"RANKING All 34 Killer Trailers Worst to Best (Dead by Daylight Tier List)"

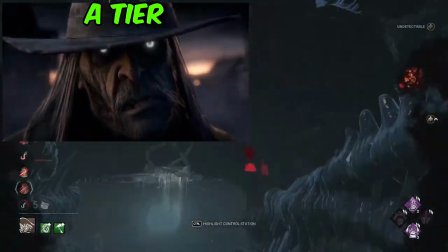(12:20)
I think the only thing that lets this trailer down a little bit was that you didn't see Zarina in the trailer at all.
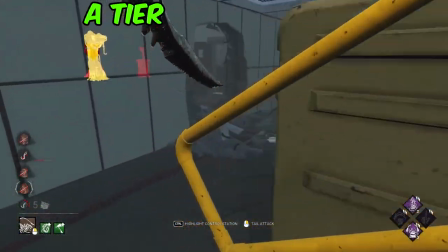(12:26)
I feel like they should have incorporated her even slightly, but besides that though, I think they did a tremendous job.
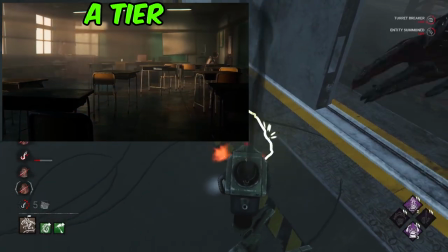(12:32)
Pyramid Head is up next in this tier list. I believe Pyramid Head and the Silent Hill chapter release was so hyped when it first came out,
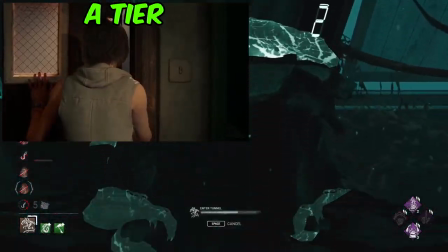(12:39)
and I think the way that they portrayed Cheryl sneaking around the corner and then the Pyramid Head
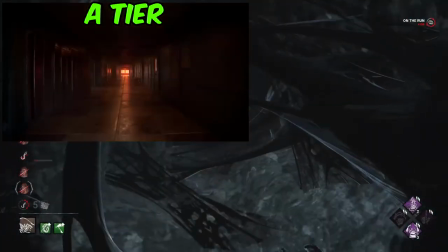(12:45)
slowly moving up towards her. this killer trailer looked gorgeous i think it was so well done it looked
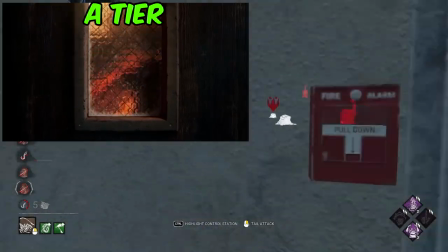(12:51)
really hyper realistic and i think they did a really great job of showing off the effects that were shown in this trailer from the blackening
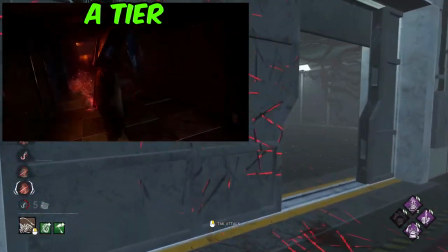(13:00)
around the door frame to the actual ability that pyramid head has as well as showing the map off a little bit there with the actual midwitch elementary school
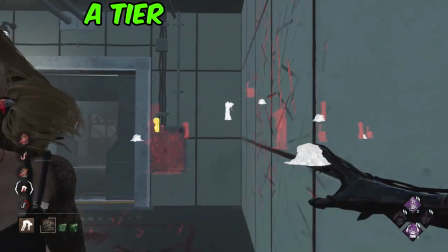(13:07)
overall this looked so good and no doubt it needed to be in the a tier next up we have legion i think it came across really
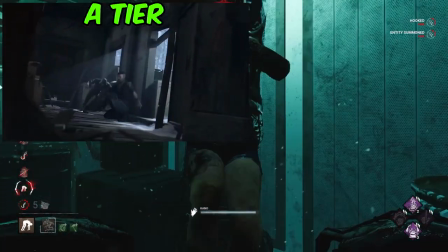(13:16)
well with the twist in the middle showing that the other survivor was in fact the killer who eventually put the mask on despite it not being as
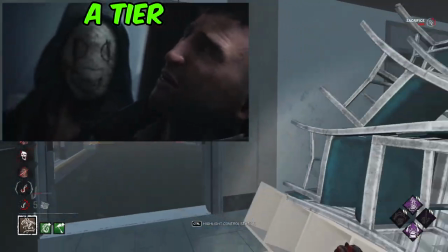(13:24)
creepy i think that the plot twist in the middle of it with the other survivor actually being the legion and killing david in cold blood was a
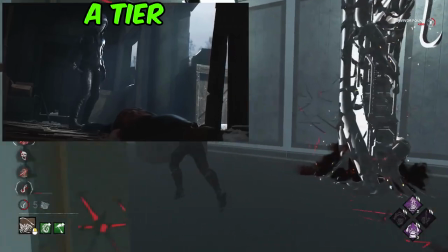(13:32)
really really nice twist on the trailer i love the high quality focus at the end just staring at the legion as he's kind of rubbed blood
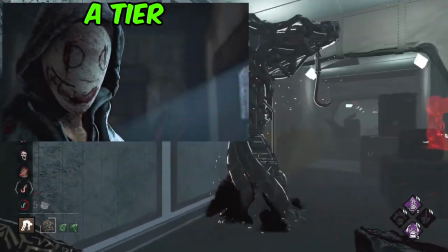(13:40)
across his mask's mouth and i think overall it was a very very well made trailer. Next up we have Demogorgon.
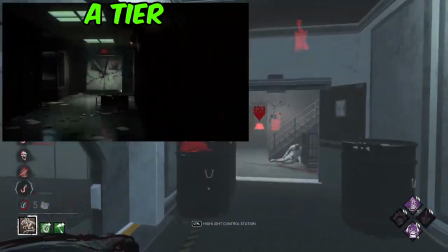(13:46)
Now the announcement of Stranger Things was incredibly hype. I believe this is the most viewed killer trailer out of the lot and rightly so.
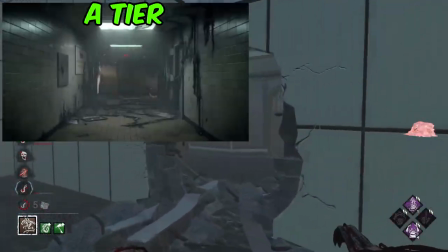(13:53)
It was so hype when it first came out and was announced.
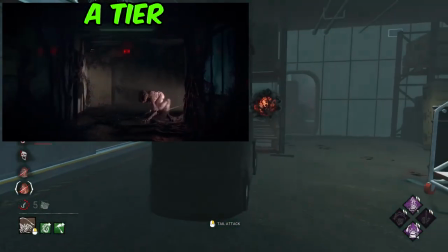(13:56)
I like that they showed off both Steve and Nancy as well as Demogorgon's looming threat and also just showing off the Hawkins lab map.
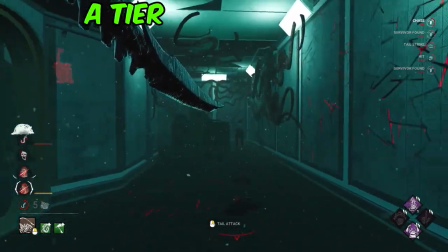(14:03)
It was a bit of a shorter trailer but I think it got carried by how well done the environment looked in this trailer which is why I'm giving it a well-deserved to A tier spot.
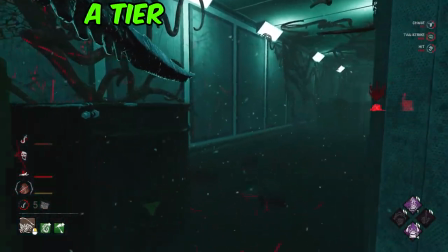(14:12)
I think Dredge's killer trailer is next up now.
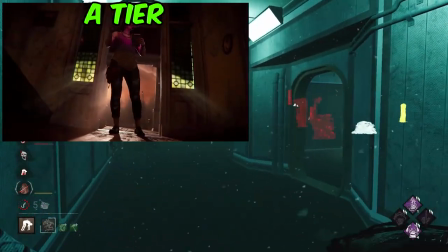(14:15)
I like that Hattie had a lot more of a focal point from this killer trailer and that the trailer kind of revolved around her entering this house and
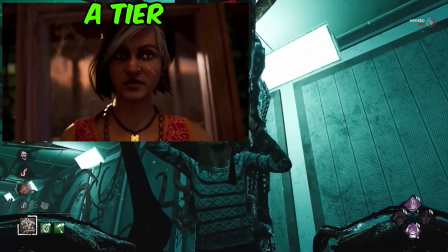(14:23)
I think they did a very very good job of showing just how eerie and creepy the Dredge is sneaking up very slowly from behind.
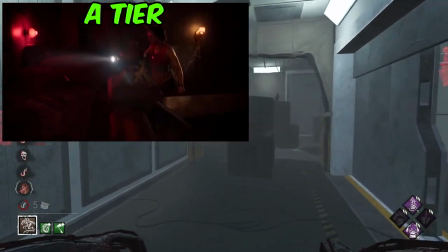(14:31)
I think atmospherically it was perfect and I think the pacing of the actual trailer was very good and obviously it looked great as well.
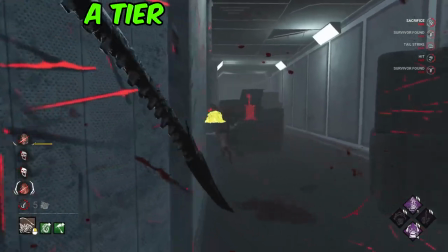(14:37)
We're now entering the top 10 of these killer trailers and in at number 10 still in a tier was oni i think oni's killer trailer was so well
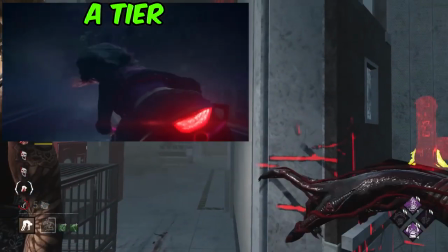(14:46)
done and i really really loved the colors that they showed off the pinks and blues of yui racing through with her motorbike and then showing
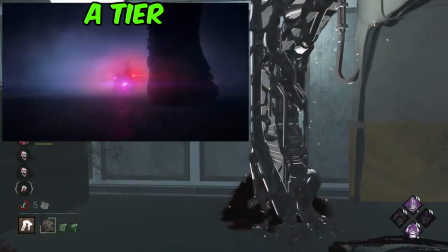(14:54)
oni at the end there's a whole like juxtaposition wow i'm throwing big words out holy moly the juxtaposition of the more futuristic yui kimura with her
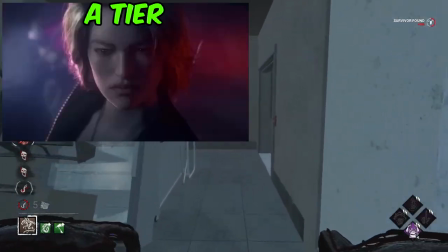(15:03)
motorbike and then also a very very legacy and outdated oni standing in her way causing her to stop and just showing those two conflicting eras in time
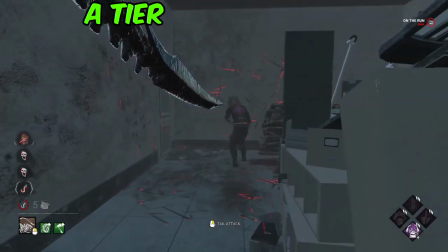(15:11)
i think was really well done and very clean it also equally showed
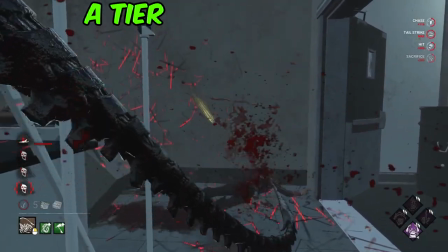(15:16)
off just how badass yui is as well as how menacing oni is without it
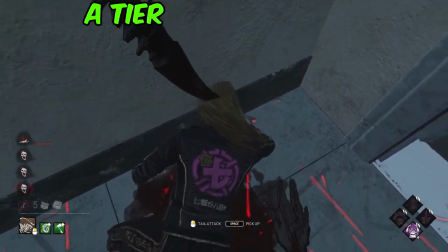(15:20)
being too scary next up is blight i believe this was almost
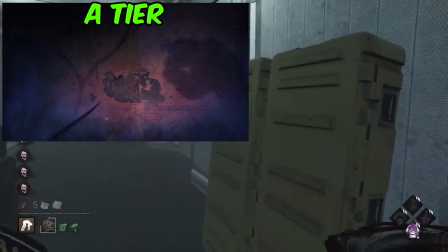(15:25)
perfectly done the only downside they had was they didn't feature felix at all but
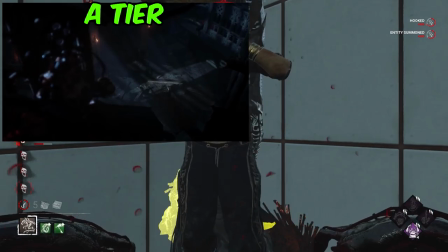(15:30)
focusing on the blight really really worked well with this trailer and the screech at the end with the blight looking
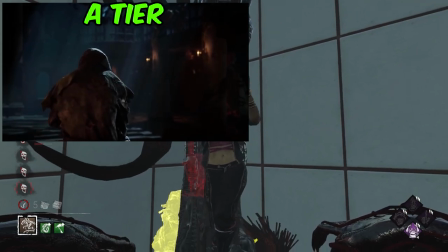(15:35)
directly at the camera and pacing and pouncing towards it was such a nice little addition to the end of the killer trailer.
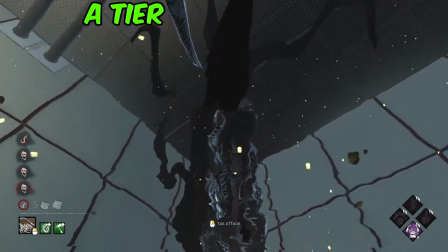(15:42)
I think overall this was so well done. This is definitely the higher end of A tier for me. Nemesis and the first Resident Evil chapter in Dead by Daylight is next up.
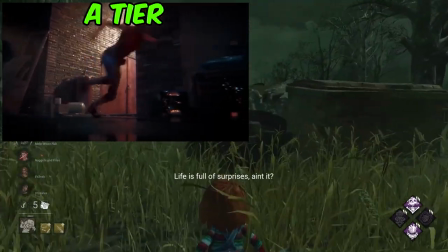(15:50)
I think they did such a good job of showing the threat of Nemesis in this trailer, basically killing Meg within the trailer,
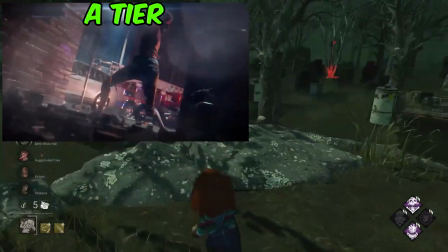(15:57)
and then introducing Jill, Leon, Claire, and Chris all in one trailer,
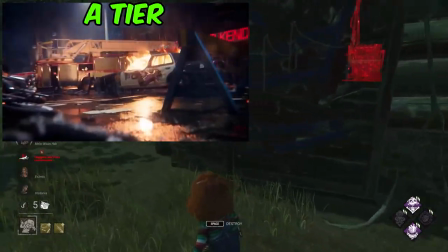(16:01)
as well as revealing that there were going to be legendary sets and all four characters could be playable
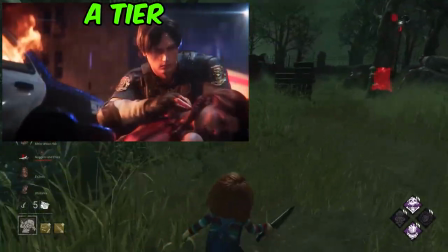(16:06)
was so nice and I think they did a very good job of giving everybody a little bit of airtime,
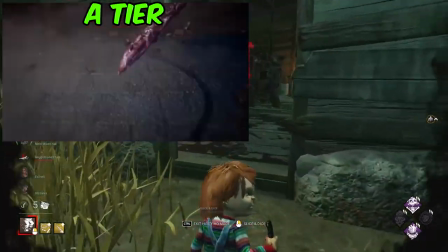(16:12)
just the right amount, without it being too much or hindered by the fact that they didn't have voice actors in this sense.